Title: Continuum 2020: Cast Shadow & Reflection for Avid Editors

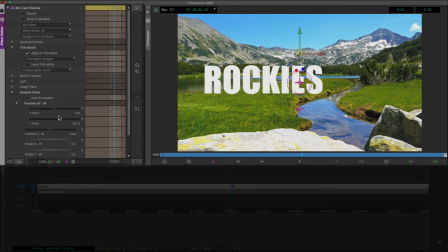250s
And what we also have the ability to do here is now to just adjust where that shadow plane is actually falling. Now, once I turn the grid back on, you're going to notice that by disabling the auto fit shadow, we have the ability to adjust where the floor actually is. And obviously by adjusting the floor,
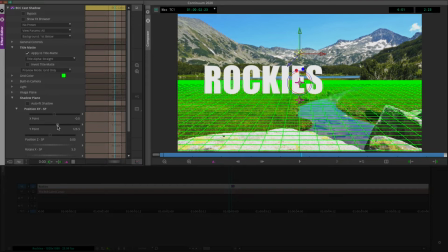269s
it's going to have a direct impact on the light that's shining down and casting the shadow from the text, in this case, onto the floor. All right. Now, let me show you something here as well. What I'm going to do is I'm just going to auto fit the shadow again, and I'm going to, let's switch this back to be off, because I want to show you, and I just mentioned this,
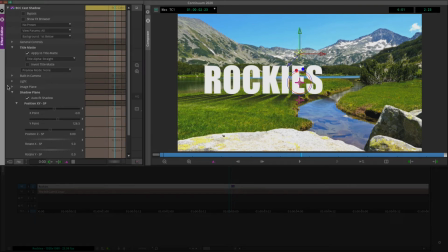288s
I kind of teased it, now I have to talk about it, is the fact that we actually have the ability to switch between two different types of lights. Now, for me, I always prefer working with the parallel light. Now, why do I do that? Well, one thing I like to try to do, especially with an effect like cast shadow, is to cheat volume.
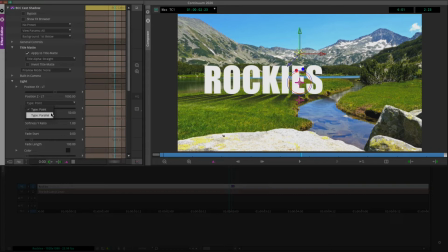306s
And what I mean by that is that right now this text looks fairly flat. We have the light casting the shadow from behind. It's being, you know, projected onto the floor plane, and everything looks the way that it should. But for me, what I like to do is I like to create a shadow that looks a little bit like this.
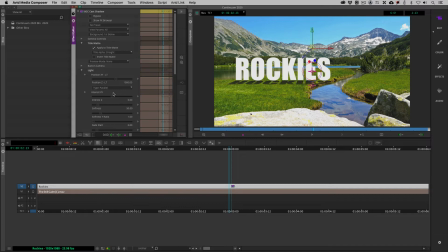321s
Now, you might be thinking, well, Kev, it's really the same. It's just that we don't have that perspective of the light basically shining and projecting it out onto the floor. But what we have the ability to do now is something very cool. Watch this. What we're going to do is we're going to come in and I'm going to not auto fit the shadow.
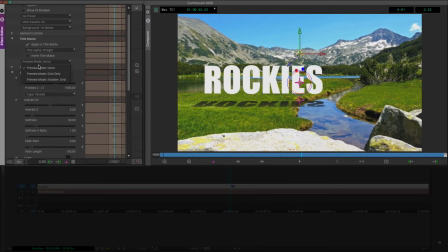340s
All right. And what I'm now going to do is I'm going to turn on preview mode to show the shadow and the grid. All right. Now, this is especially helpful in a shot like this, where we have a very distinct floor. We can then get in and we can jig the position. I'm just going to twirl light up here.
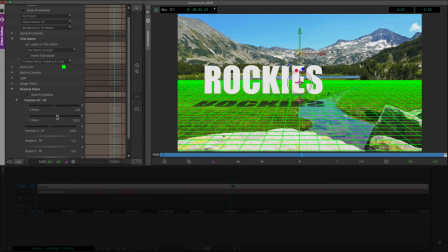359s
The position of the shadow plane down just a little bit here, maybe to about there, to really show how our shadow plane now more represents where the actual ground level is. What we can now do is to come in and adjust the softness of the shadow like this,
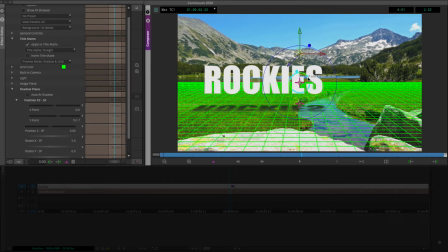376s
and even adjust its fade length like such. And you'll see that what we now have the ability to do is to give this text almost weight by having it appear as though the shadow is sitting directly underneath it.
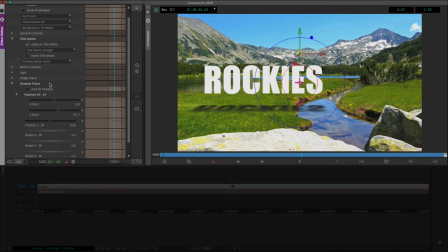391s
And then what we have the ability to do at any point is, I'm just going to turn that grid off, is that if I move the shadow a little bit closer to the text, it almost appears as though, without even moving the text, that the text is actually moving its position here. You'll see now it appears more like it's sitting closer to the ground way back here.
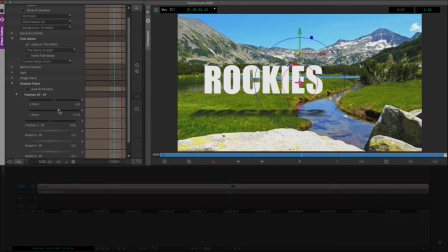410s
And now, once I actually adjust the Y point, it almost seems like we're moving the text forward so that it's sitting over the ground here. And in reality, we haven't actually moved the text at all. All we've done is adjusted the position of the shadow.
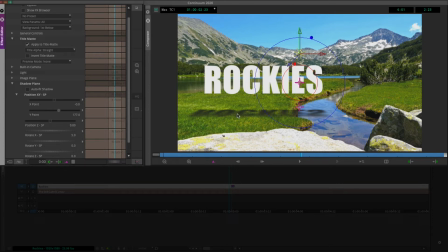425s
However, the perspective gives it the appearance that it's actually moved. And that almost that it feels like it has a little bit of weight to it as well, which is very cool. And of course, we can get in, animate any one of these parameters any way that we would like to do it.
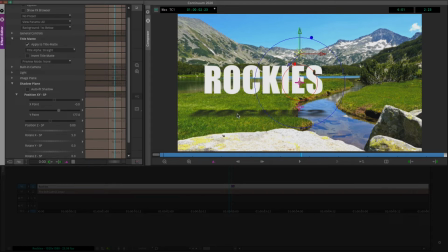442s
Now, what I want to do is I want to take what we've learned here, the concepts that we've learned, I want to move on to talk about BCC reflection.
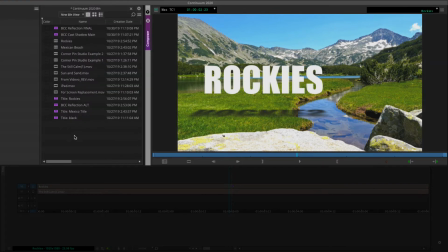449s
So let me just close the effects editor just for one second here. I'm going to come to my Mexican beach.
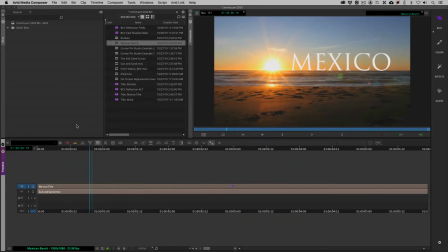455s
You'll see that we have this set up and ready to go. And let's get in now and let's talk about reflection. Now, one common phrase that you'll probably hear me talk about throughout my tutorials, specifically when talking about color correction, is that every shot requires color correction, whether you think it does or not.
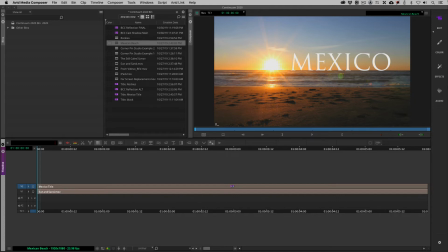469s
Whether it's a simple color correction or getting in and doing a little bit of a color grade to a shot, like I said, every shot needs to have attention paid to it. And it's no different when we're talking about visual effects. Now, you'll see, and you saw actually in the intro, how we'd gotten and added the reflection to our text.
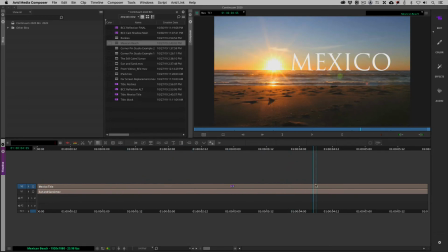486s
Everything looked very cool. However, we actually need to take this composite one step further. Because if you actually take a look just at the background, and let's take a look at the horizon level, you'll see that as I scroll through, the horizon's actually bouncing a little bit.